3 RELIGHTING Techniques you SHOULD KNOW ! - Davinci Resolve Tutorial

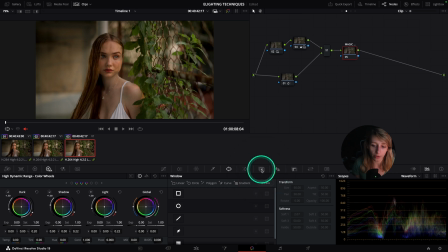[8:15]
By this, I will just go to this magic mask over here, and I would just toggle my mask overlay. And so here I will know what I'm selecting in my selection. I will select my talent over here. You can see, tech.
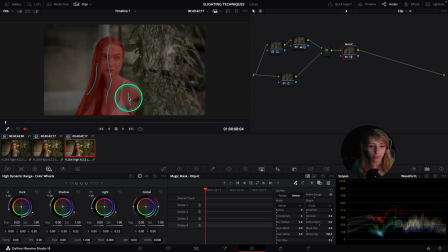[8:34]
I select my talent. I go to better, you know, I select a bit more the skin, etc., etc. Okay. I can track if I want. What I can do is that over here I will put the invert mask.
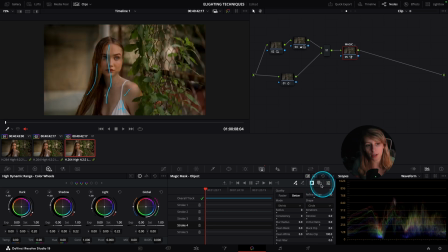[8:51]
And so the invert mask would take everything in consideration around my talent. And what I can do is that I can just go to curves, and I'm just gonna off my editable spline because I just want to go down with my curve.
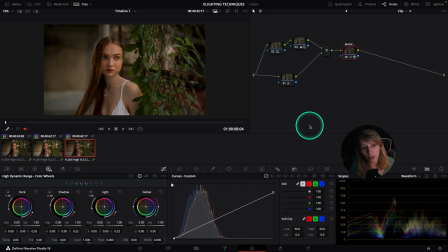[9:07]
And you can see that I can make my character a more popping out from the frame,
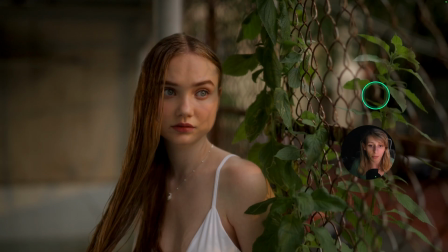[9:13]
not so much, maybe something like this to keep it natural. But this is before, and this is after. And so I really like to use this technique because sometimes if I have a very flat image, I can recreate this feeling of a 3D denser image,
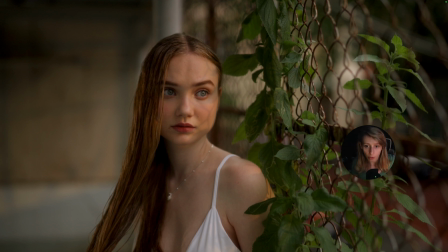[9:31]
which really helps the viewer to read the image better.
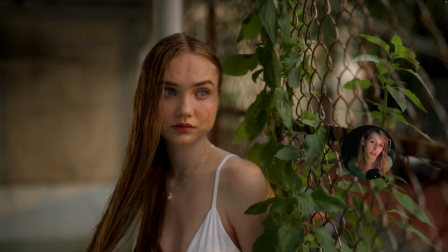[9:37]
So you can see it's quite tremendous. This was before, this is after.
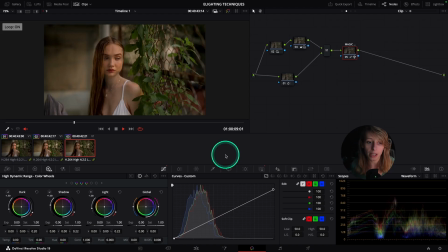[9:41]
I really love that. And you see, you can play the magic mask, everything is fine. Lovely. So this is all for me, guys. I hope that was insightful and that you learned something today. Also, I wanted to keep it short because I think it's good to have a short video once in a while.
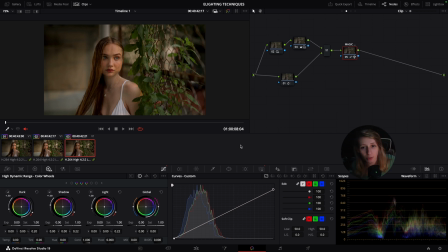[10:00]
I just realized that I made a mistake in the name of my project. I wanted to put relighting techniques and I put relighting techniques. So I'm sorry for that. If you want more content on color grading, subscribe to the channel.
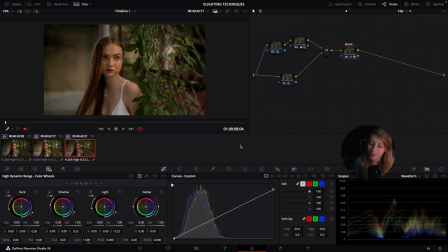[10:14]
We are 10,000. Thank you so much, guys. Again, thank you so much. And I see you for next video. See you guys.